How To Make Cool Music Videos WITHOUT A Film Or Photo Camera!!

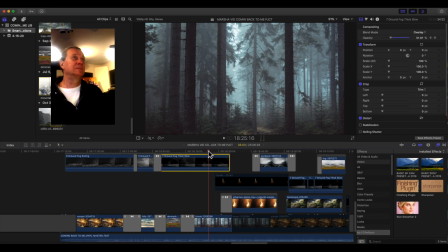498s
And as I'm fading that smoke out, the natural brightness of the image comes, and it works with the music.
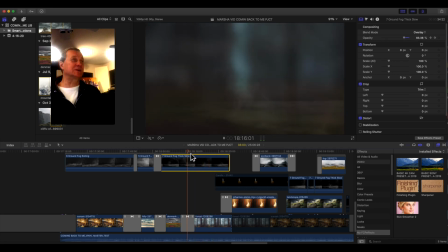505s
Look. One, two, three, four. Boom, the mood changes.
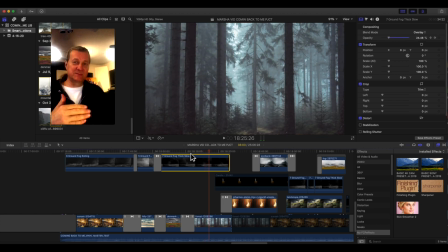514s
So just changing the lighting changes the mood. Again, the image isn't static. You can see there's a Ken Burns on it.
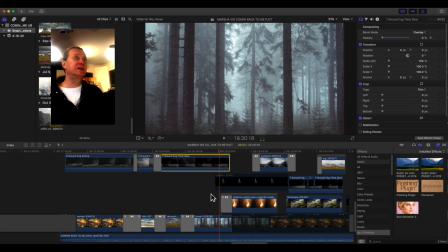524s
Next image. Again a blur, crossfade. There you go.
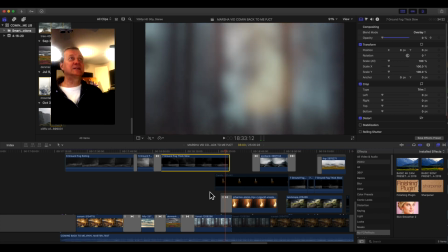529s
See that just, it doesn't just blur things, it creates a new texture in which your eyes can rest for a moment and get ready to then for the take next image in.
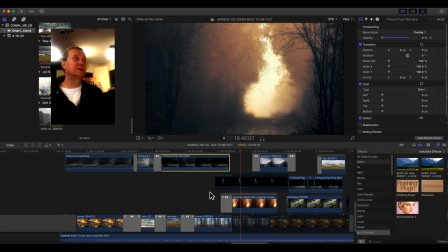543s
This image also fades in. There's nothing else specially done with it.
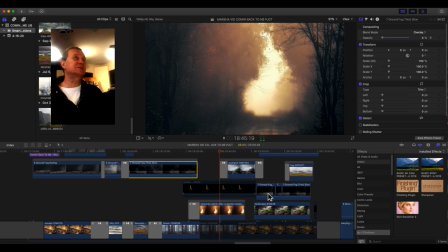549s
Cross fade. Take a look at this next gorgeous image here.
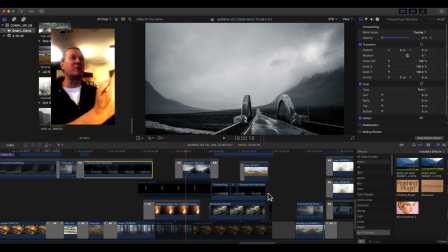555s
Now we're fading backwards. So we're not moving into the picture. We're moving out. So we're giving the landscape more dimension.
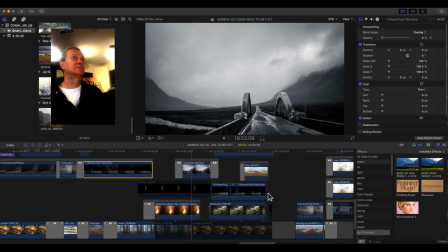And since it's in black and white, it has a completely different emotional impact than the colored warm images before.
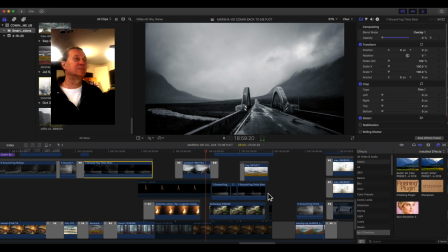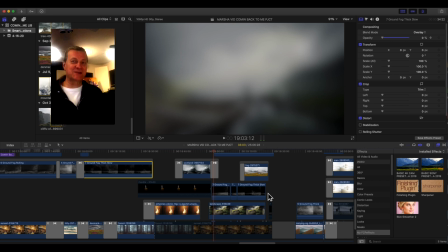580s
Again a blurred transition. Excuse the gardeners outside. My god it's Tuesday the gardeners are in.
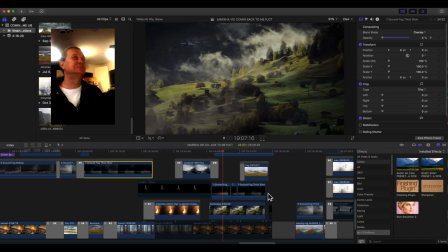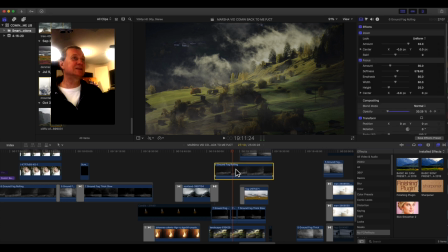594s
Same thing here. This image has smoke on top of it see and this particular smoke was done in actually normal blending mode. It's just added on top. That seemed to look right for this picture.
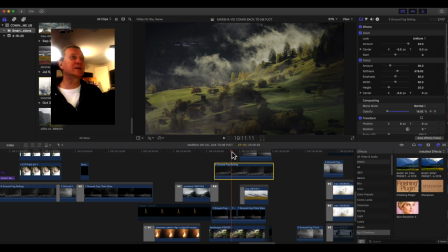612s
See that's just a little bit of smoke visible right over here in this area and it adds motion to the picture.
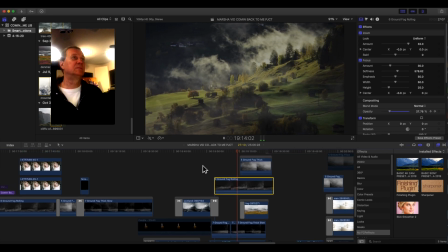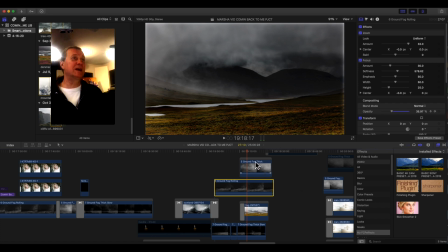626s
This is probably the most dramatic effect that smoke had on the picture. We have two layers of fog on top of it and they all move in different ways. See how dramatic that colors the image. Let me turn this off and watch show you what this the shot underneath really looked like look
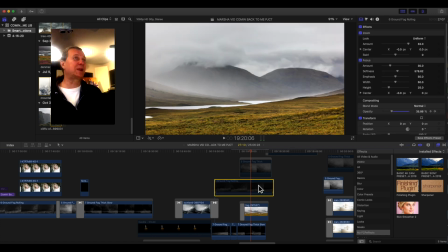642s
that's the shot different right completely different this is a beautiful
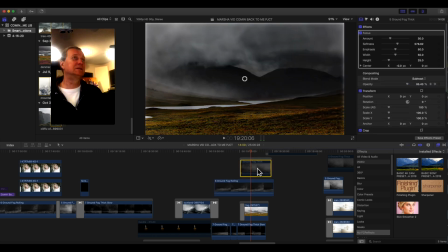646s
shot but it's normal looking turn both of these things on see this creates a completely different emotion doesn't it see how that highlights that dark cloud or this this cloud bank which is in the
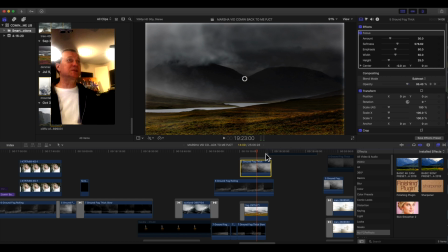664s
old picture which is slightly dark but this particular overlay mode makes it so strong and foreboding.
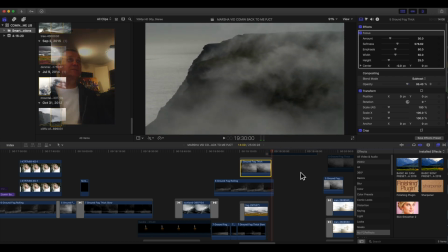677s
Now this is real footage that Marsha found and of course you know trying to find the right video footage is difficult and can be expensive. I think this clip was about $79 dollars or something like that so it was really worth it.
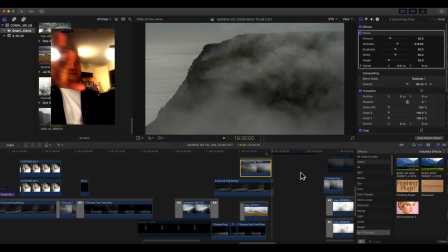693s
Beautiful shot from the cliffs and as the fog in this footage clears you can actually see some birds here at high res it's really nice it was only about a 21 megabyte file surprisingly effective footage look.
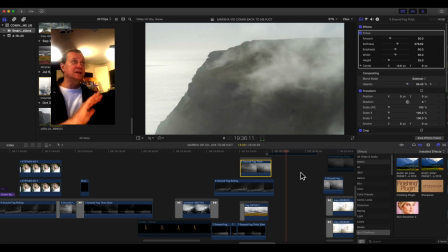710s
So as the music settles in next verse and the fog cleaters.
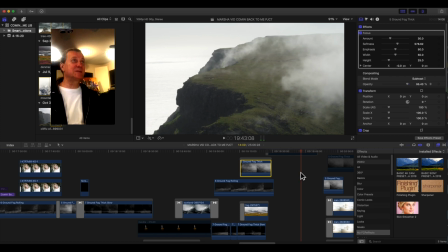718s
So it just works with the music. See that tiny little speck of the bird down here right there? It's just amazing that that could be detectable in 21 megabytes of footage.
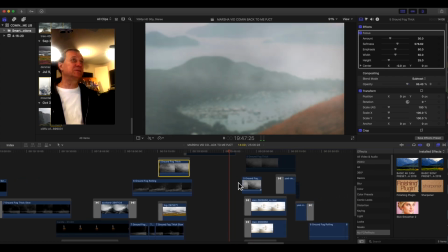730s
It's astounding. All right. Shifting over to the next shot. Again in rhythm.
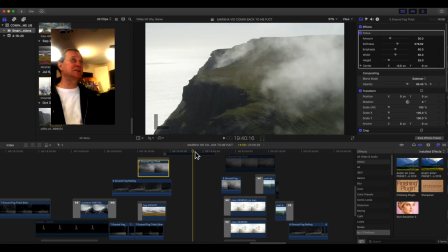736s
See this is done in rhythm.
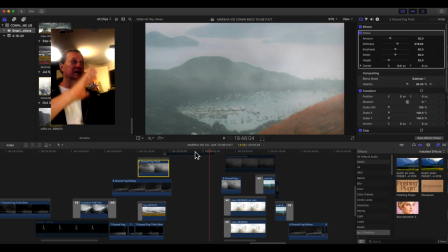742s
One, two, three, four. See how smooth that lands in the pictures.
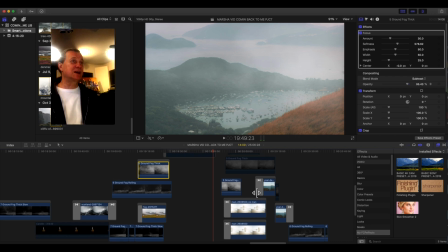748s
And as the picture settles in, the shot, there is two layers of fog on top of it.
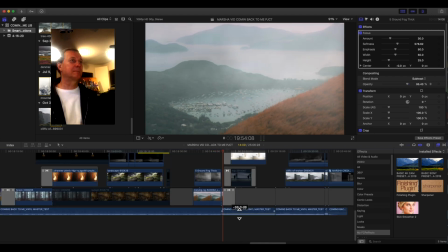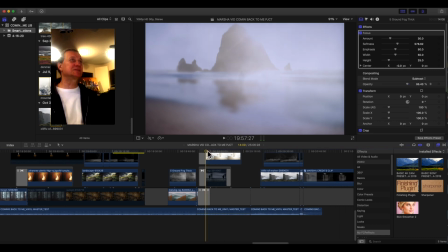760s
This shot is particularly interesting. You see, this is the real shot that we drew from, strongly blurred.
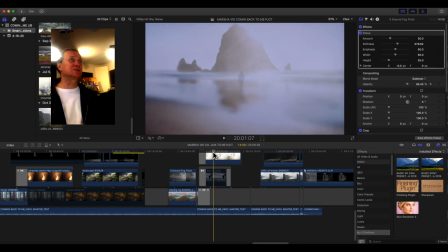769s
But see, as I scroll backwards, the man in the middle of the image disappears.
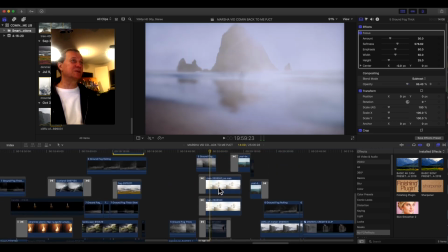775s
The reason why that is so, it's very simple. Let me just turn this off. These are two shots. I just copied the first one and the second one,
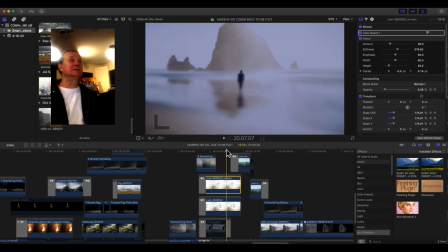784s
exported the shot with the man in the picture into my photo software, which in this case is GIMP. I just created it,
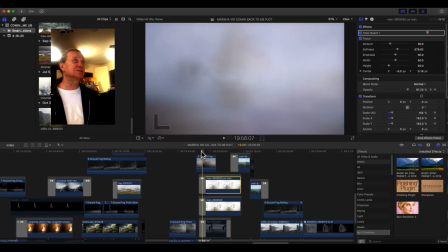793s
rubber stamped the man out, and then now we're fading. seeing this across a blur across fade and a good bit of layer of fog into this next shot look how it flows also
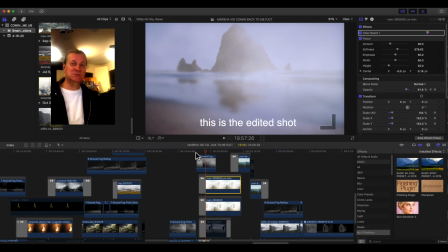812s
again boom that's where the crest of this new picture lands where it becomes clear no man hears his appearing it looks almost like he's walking
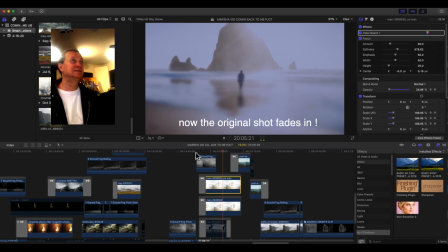and fade out. Look!
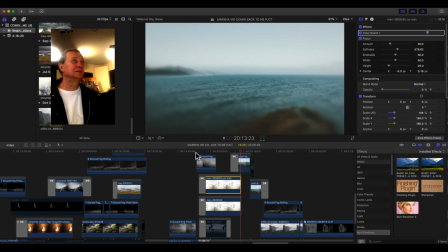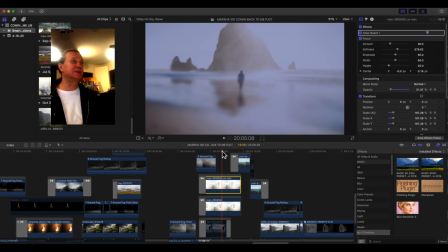839s
Isn't that beautiful? That shot sets you free because we're now been like all of a sudden, look, blur, transition,
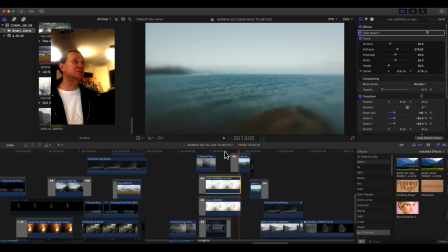848s
no more smoke or fog. And at first it's heavily blurred from the transition but there's also a focus blur around it. You can see the center of the image being clear and this now slowly fades down,
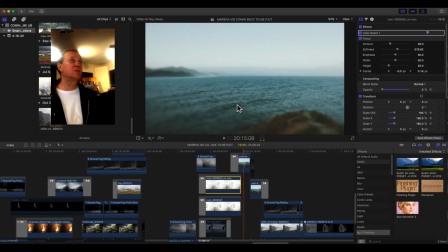864s
the focus blur fades away and now we're really clear so we get to enjoy this shot. By the way, you may notice that there's a little pathway over here on that little hill. There was a person sitting there. I rubber stamped her out. It's pretty good, right?
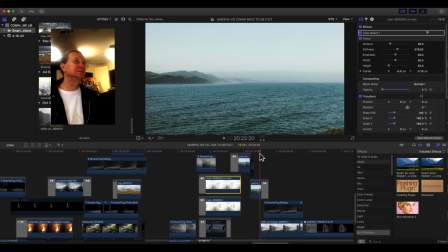884s
it. So there's transitions with different types of overlays in here, a lot of Ken Burns, and there's also photo treatment. Things like these are really effective. They just are subtle, you know, but they create an emotional response.
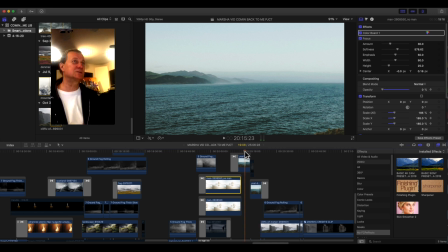902s
Once again, look at the transition here.
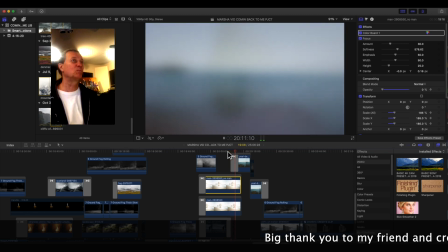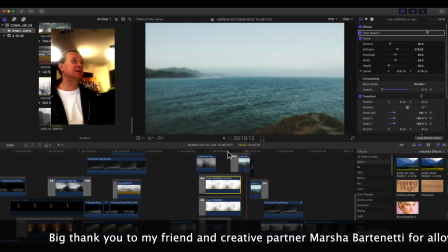914s
getting clearer
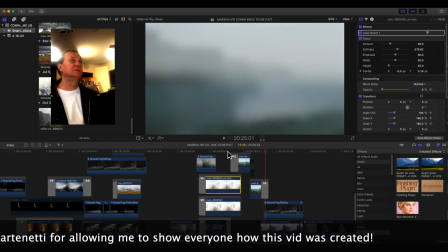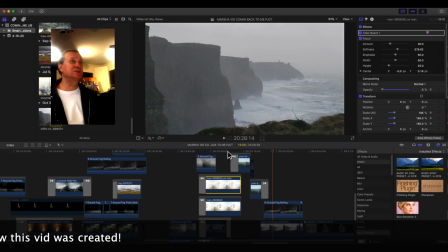925s
into our very last shot and this is again you see an overlay of smoke or ground fog rolling across again in a very effective blur transition see that this it's moving around there there bring and it's ken burnt also moving towards you
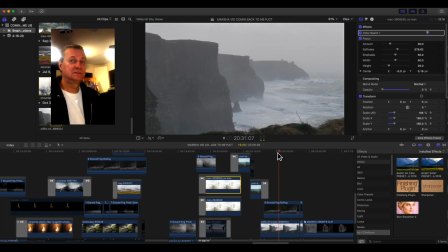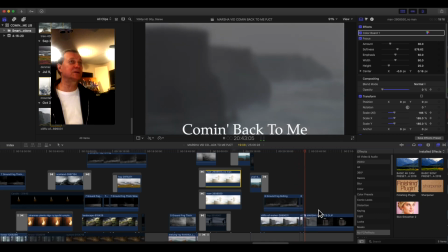956s
and we're fading out okay good now the volume is coming back up see scrolling credits
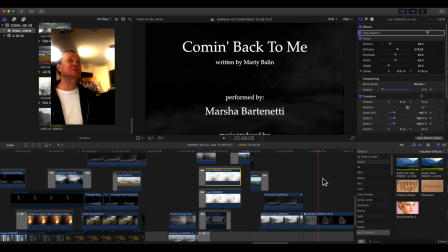962s
while the layer of smoke stays over so it allows you to hold on to the atmosphere to the vibe
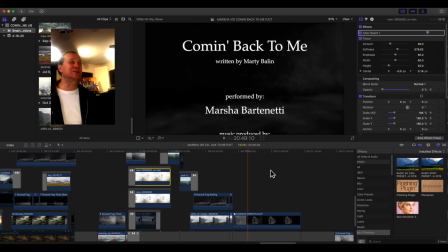970s
for a little while longer and then we're blending in a marshall's picture one more time artist picture and
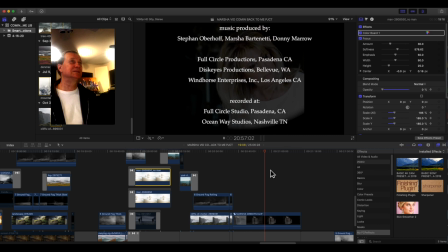979s
that's going to stay to create a little bit of a more dimension for the fade out